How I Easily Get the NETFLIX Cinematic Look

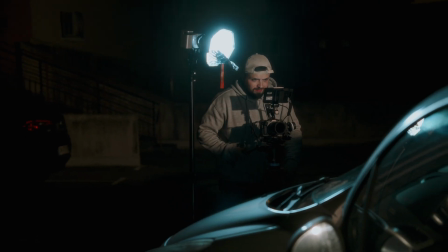(0:09)
For this short cinematic, I had to be really effective for various reasons.
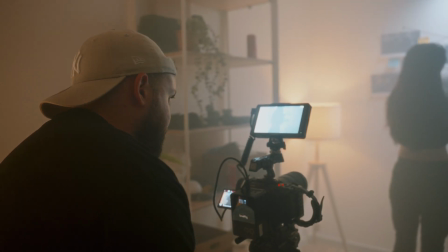(0:14)
The main one was about how limited we were time-wise.
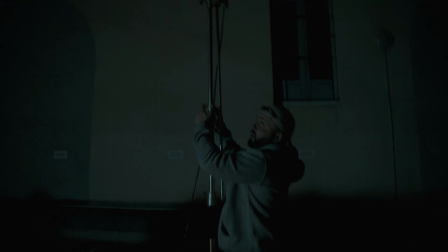(0:18)
So I couldn't manage to have too much complex scenes, and I was managing all of that as a solo operator.
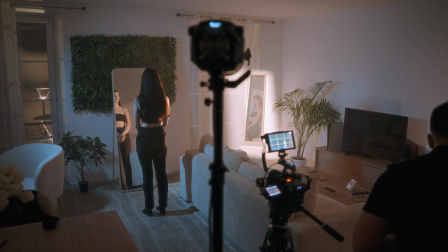(0:24)
Being everywhere, all at once is dividing the time. Let's dive into my favorite scene first, the parking.
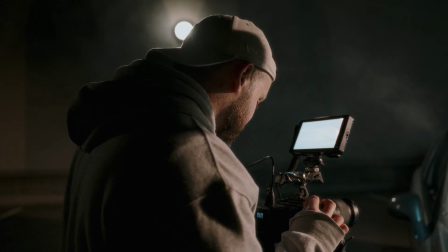(0:31)
I wanted to have a specific feeling here. The girl was about to commit a heist, so I wanted a lot of contrast and shadow.
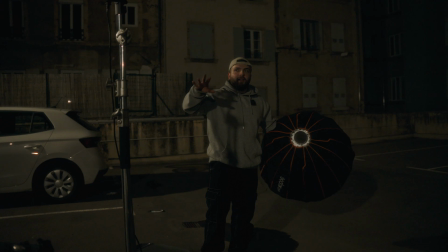(0:38)
Okay, so the first light we are going to put outside is the new B200 from ZHIYUN.
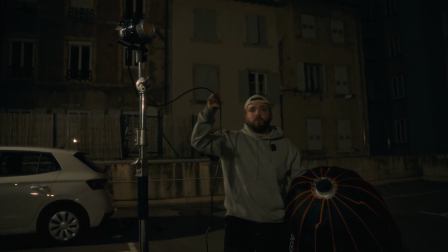(0:45)
It's really interesting because there is only one cable to plug and play, so it's way easier.
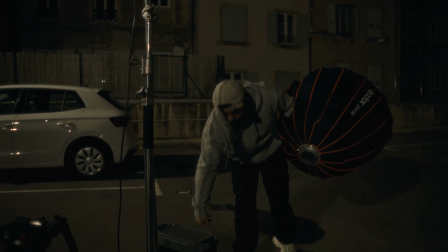(0:50)
I just buy some generator to have some power outside during 2 hours.
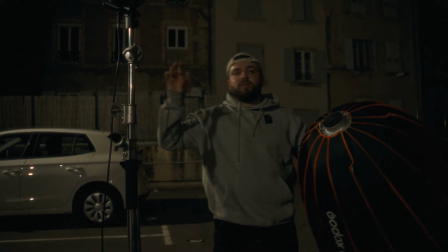(0:56)
And so this one is going to be like a backlight just to separate air from the background, to like imitate
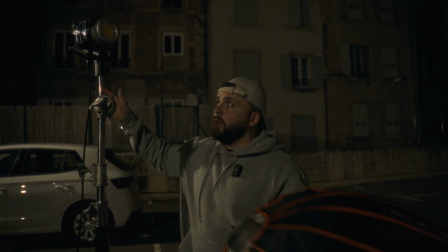(1:03)
the light outside, because those ones are going to shut down in a few minutes. I'm just going to put air like 2% or 3%.
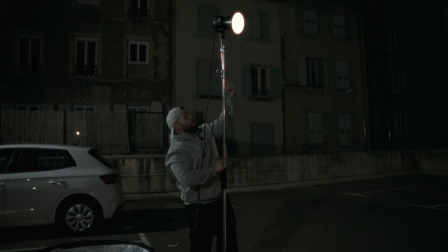(1:11)
I don't want it to make it too bright, just to make like a little bit of contrast, like in the previous scene.
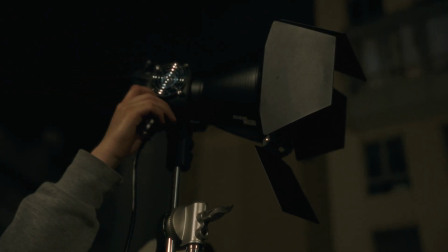(1:19)
But in the end, I didn't use a softbox. I took some bundles to play with some harsh light and some light rays.
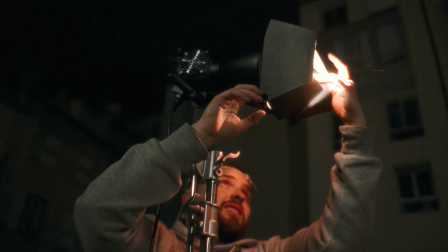(1:25)
It was way better. And the B200 was perfect because it was bright enough for this situation.
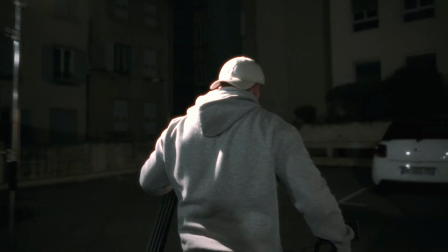(1:30)
So the backlight was set up directly move to the eyes light.
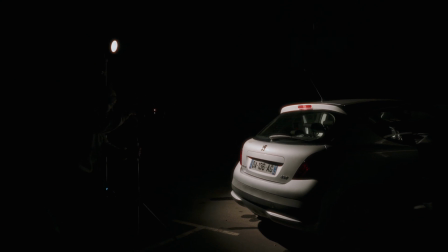(1:34)
So what we're going to do here is to bounce the spotlight directly into the glass inside.
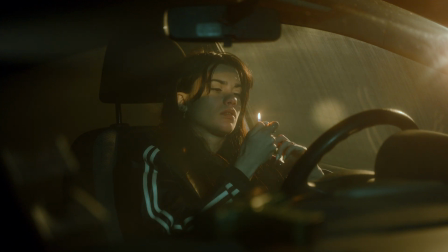(1:40)
So we are just going to shape it. Like that, it was like motivating the street light directly into the car.
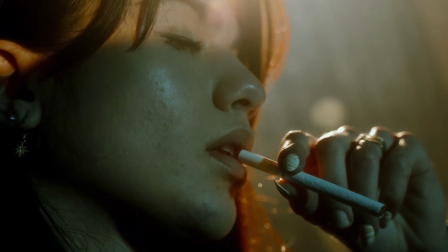(1:46)
You need to keep in mind that it is really important to show the eyes and some light into it to have some emotion and to feel the scene.
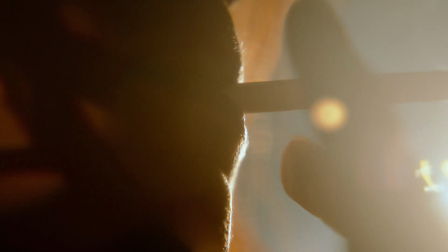(1:53)
But now we had too much shadows and we were losing a lot of details on the right side.
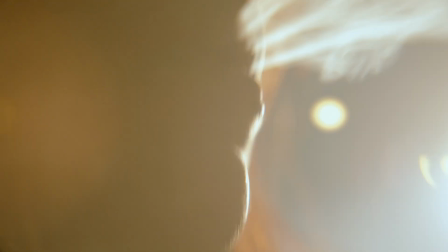(1:58)
So it was the ZHIYUN X60 arrived. Because yes, this video was made with the help of ZHIYUN. They sent me 2 lights, the brand new Molus B200, a bicolor light, really compact, and something really interesting, there are no need of any power source. All you need is just one cable, you just plug and enjoy the magic. This light comes with a nice reflector and 200 watts of power. You can control everything directly through the app of ZY Vega, and you have access to like 13 different effects, from the paparazzi to the light storm and go on. And the second light they sent me is this gem, the Molus X60, and trust me, this one saved me so much time and problem on set, with a nice air cooling system and of course the battery. All you have to do is to clip it and you are ready to go to 50 minutes of full brightness without any problem. This light is fully RGB, so you can achieve a lot of different effects and creative stuff with it. You can put it in your pocket, and of course if you run out of battery, you directly can plug it into the DC adapter. Oh, and there is a fast charge on it, so it is really quick. And of course, this light comes with a nice reflector and a little softbox. Like that, you're ready to go to have some soft light. So if you're interested by those lights, I have a 10% off on my description following the link.
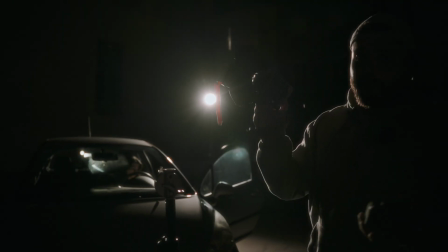(3:12)
So we are going to use the X60 with the battery.
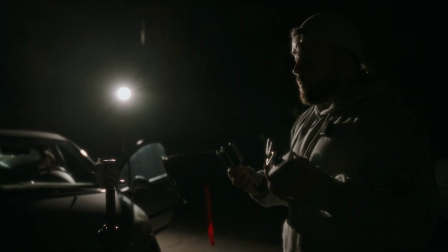(3:15)
It can really hold for a long time, and it is really interesting and really useful outside, like this situation.
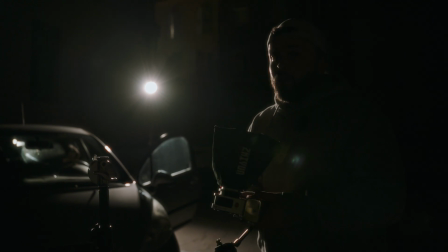(3:23)
It can save a lot of time and power on the power generator.
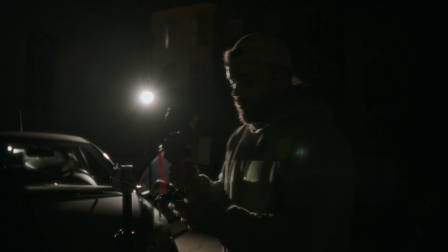(3:27)
The goal here is still to make some contrast with a bluish tint, or maybe green.
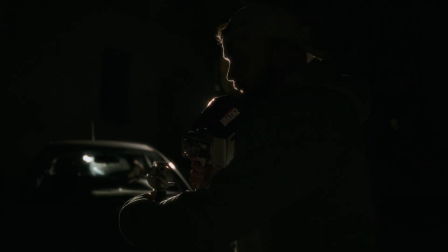(3:33)
I will see how it's going to be happening on the camera, and not really bright too,
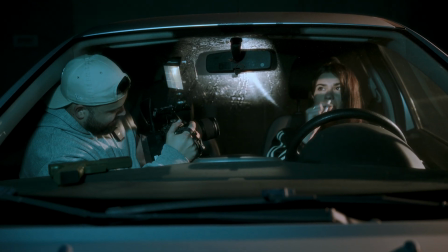(3:39)
because we are at night and we don't want to make it too bright and it will be totally unrealistic.
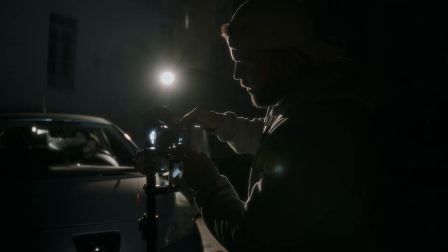(3:44)
So this light is RGB, so we can go from every color, of course,
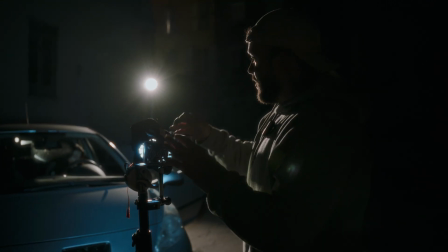(3:50)
and that's why I'm using it right now, because I don't want to use just a cold Kelvin.
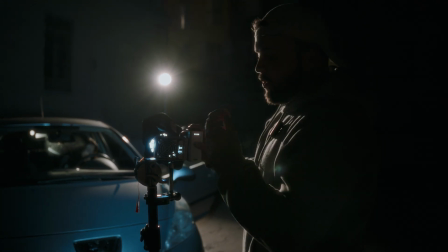(3:55)
I want to use like a real blue. So the setup was complete and we kept it the same for all the scene.
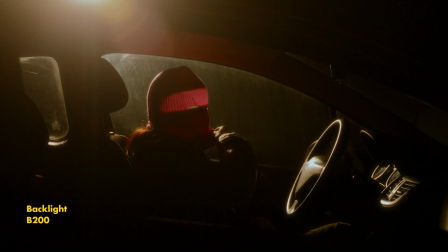(4:04)
We just have to adjust depending of the close-up and the mid-shots.
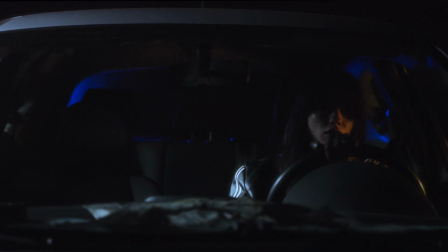(4:10)
In the end of the cinematic there is a car chase. But how can we do it without making a real car chase?
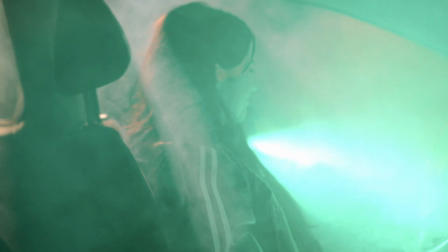(4:17)
But trust me, it is way more easier than what you're seeing right now. To achieve this look, I just put a soft light on the side to not be completely off in the shadow.
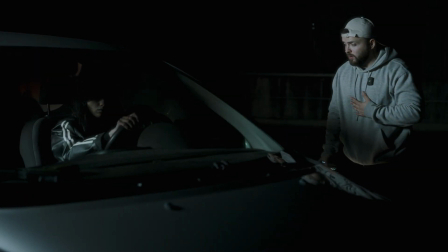(4:26)
But the most important light was the one to simulate the speed and the light from the street passing by.
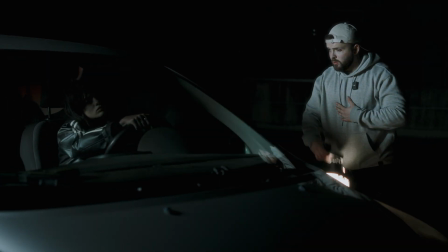(4:31)
I just took the X60 in battery mode and make it swing and rotate around the face of the talent.
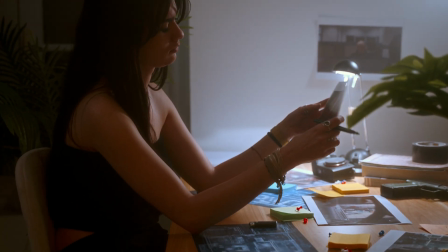(4:38)
The east preparation took place in my studio. I didn't add any diffuser or flag to use, so I went to something really classic.
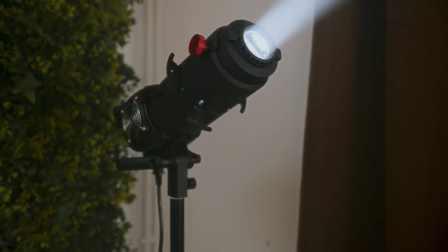(4:45)
I took the B200, pointing directly into the ceiling with a spotlight.
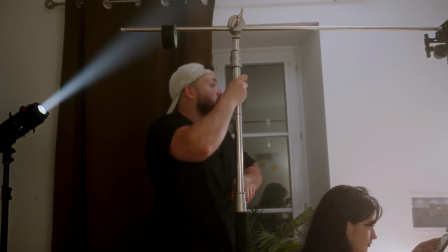(4:49)
So like that, the light was bouncing and it made like an ambience light, but the main light was the X60,
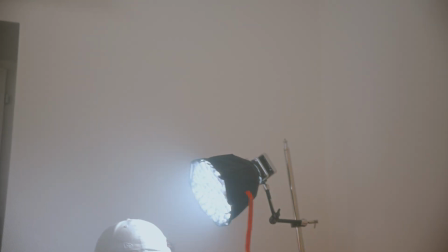(4:55)
placed behind the desk and behind the practical and uncontrolled light.
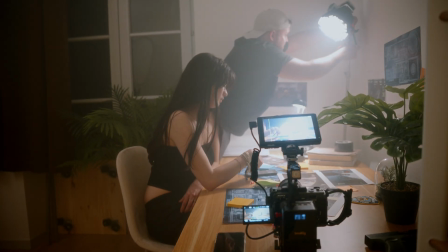(4:59)
The X60 is so compact that you can easily put it everywhere. and I just put on it the softbox
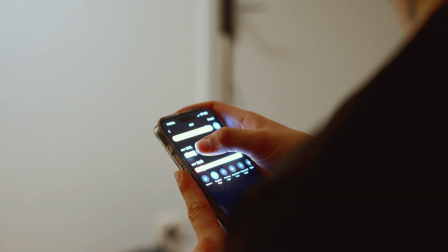(5:05)
with the One grid to really just control and make the light really directional on the face of the talent.
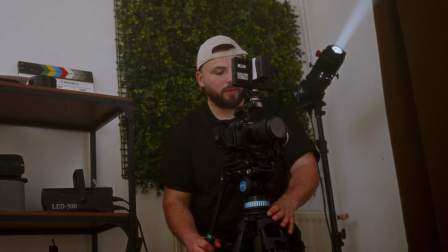(5:10)
And about my camera work, in this cinematic I used a few times my DIY dolly that I just made.
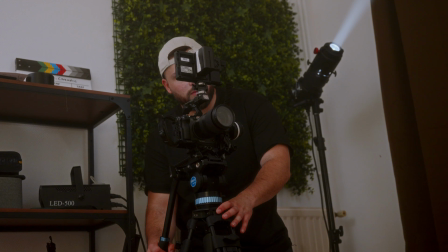(5:16)
It was the first time I was trying it, and well, I have to admit, it worked pretty well.
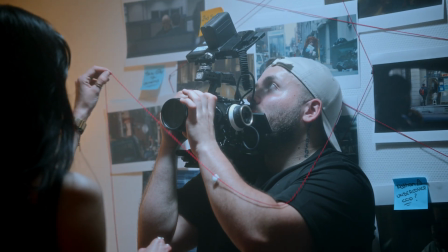(5:20)
And now let's quickly dive into the wallboard scene. Here I just use one single top light.
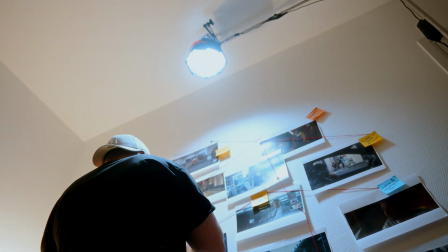(5:26)
I put the X60 on the system with a softbox directly pointing between the wall and the talent,
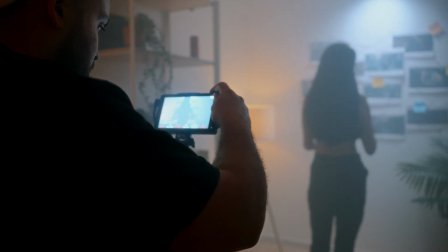(5:32)
with a really cold temperature to make a little bit of contrast between this scene and the previous one.
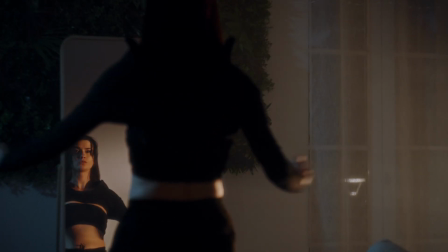(5:38)
And here we are, the last scene.
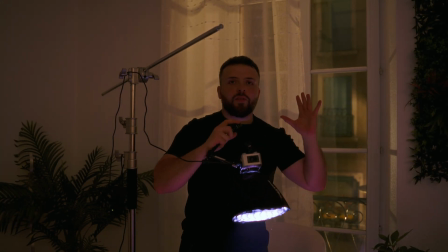(5:41)
I'm going to play just only with two lights, the X60 and the 200B, and I'm just going to play with the contrast of the scene.
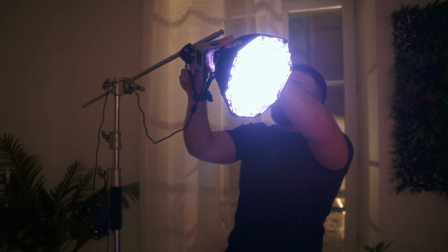(5:48)
Top lights, I'm going to put the X60 in a blue position. It's not really realistic, but like a moonlight.
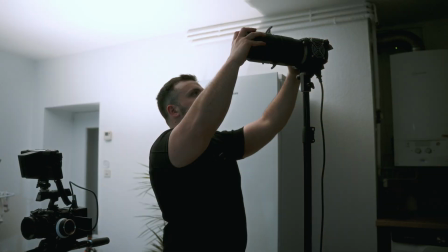(5:55)
We are going to use the B200 with a spotlight directly into a mirror, just here.
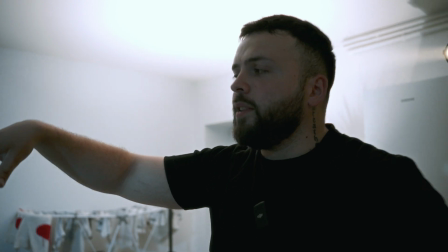(6:02)
I'm not pointing directly the spotlight on her face because it will be really too harsh and I don't have a lot of diffusion here.
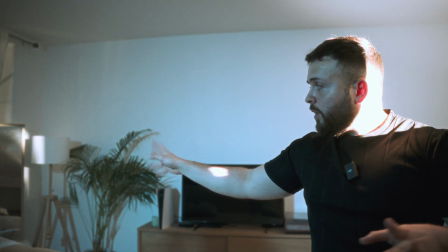(6:10)
So with the mirror, that is really interesting because we have another angle to make the light bounce.
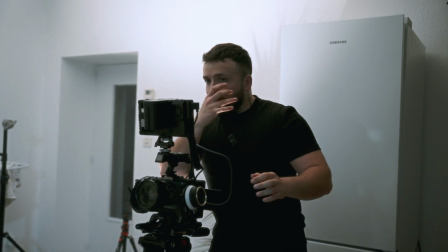(6:21)
Really easy and really fast. We don't have a lot of scene here and we are running out of time, so sometimes you just have to be quick.
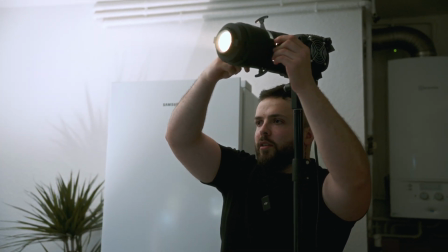(6:28)
Even if it's not the perfect setup, it will do the work pretty well.
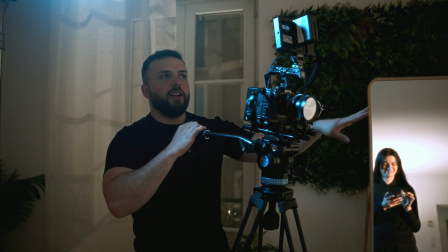(6:32)
So what we are going to do here is to put another light behind here because it is too dark.
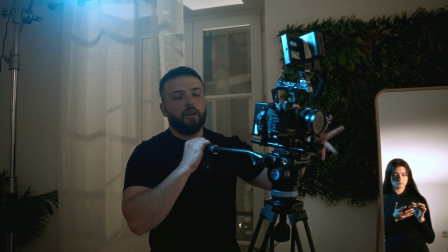(6:38)
We need to motivate the orange on their skin. So it is really simple, just to motivate here.
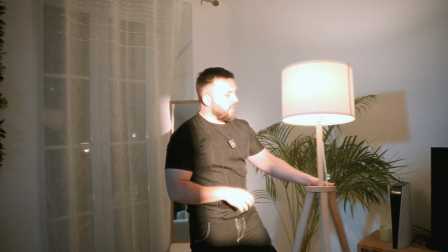(6:46)
The quickest way is just to add another light, a real one.
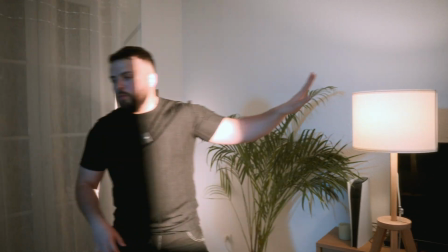(6:50)
It's not a controlled one, but at least it's almost matched.
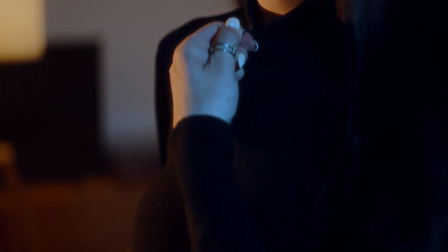(6:56)
We can see it on the screen right now. So yeah, like that it will be perfect.
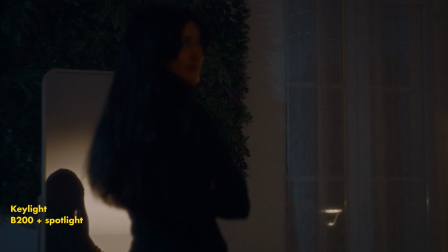Hope you like this little breakdown and tell me in comments which type of content you would like to see in the future and if I should go in further detail when I'm explaining everything about light. And until next time guys, keep creating and have fun.